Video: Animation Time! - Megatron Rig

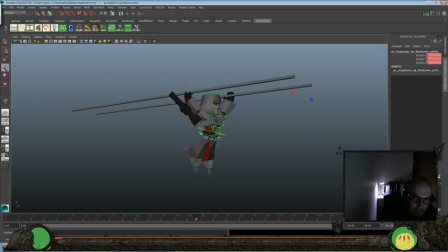2789s
was hoping there might be a stretch or something that we could do here. So we could have a little bit more dip. Doesn't appear like there is.
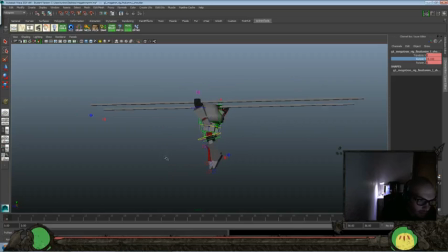2809s
There is a little bit of that though. Might use that a little bit more. Back, forward, back. It's kind of a shoulder controller there. Just help a little bit more. That feels a little better.
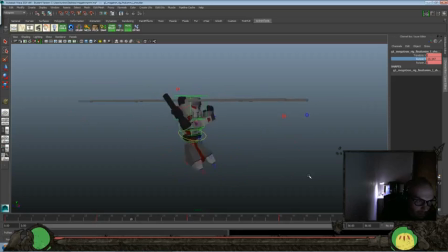And let's look at the other side here. I'll do a little bit of rotate back there. Forward.
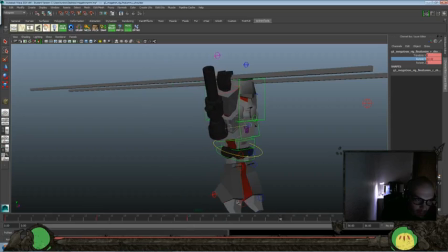2843s
Back there. Forward. Again, we got some intersection and stuff there, but I'm not going to worry too much about that. And this last one.
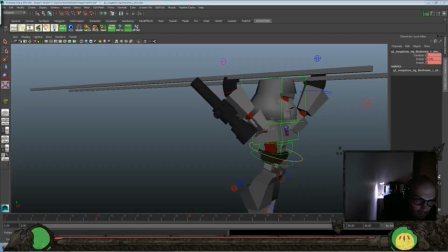See this last pose though? We need the translate Z to be a little bit further.
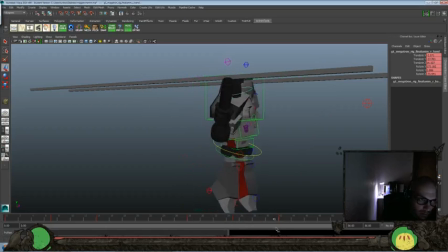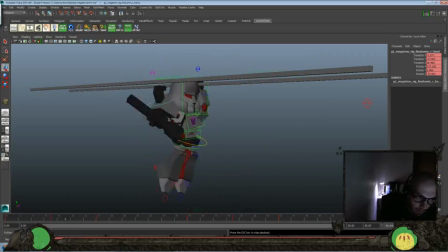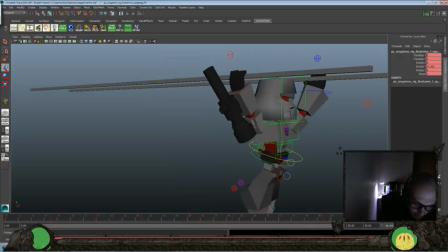2901s
I do feel like this last move is a little too little, so maybe we'll do a little bit more there.
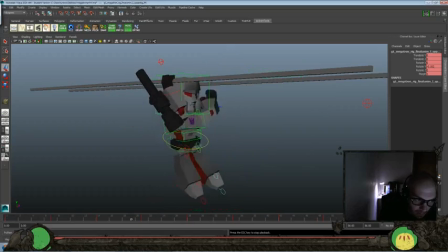2913s
That feels a little better.
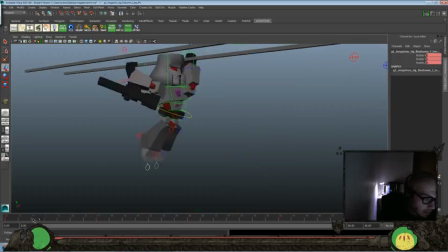2918s
Let's look at the toe here. And over there. Just try and keep a nice flow throughout the pose if we can.
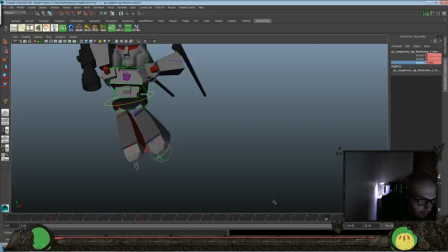Let's go about 2 frames later with that.
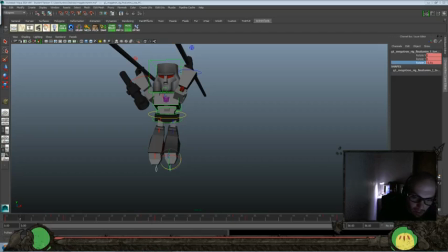Let's try doing the inverse, see if we can loosen it up even more.
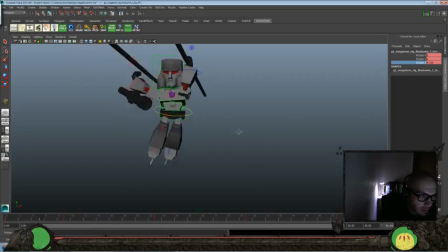I think one thing I'm going to do here is push that over to the side a little bit more. Feels a little more natural there.
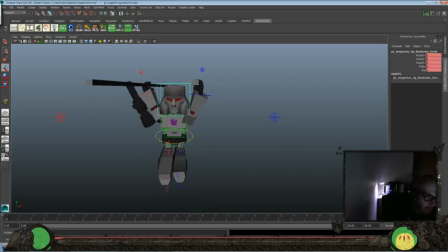Let's do a little bit of rotate there, there, there, there, and back again.
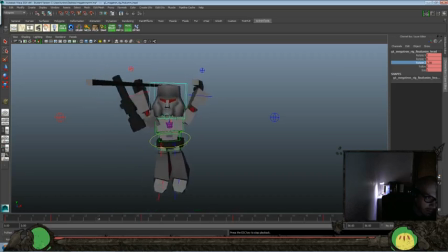And we'll do a little bit of rotate Y here as well. Just feels a little stiff in the head area. So let's see.
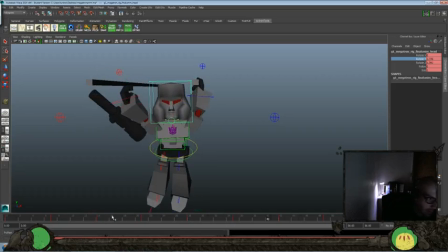Maybe we'll do a little bit of bounce there. Might be too much, so let's see.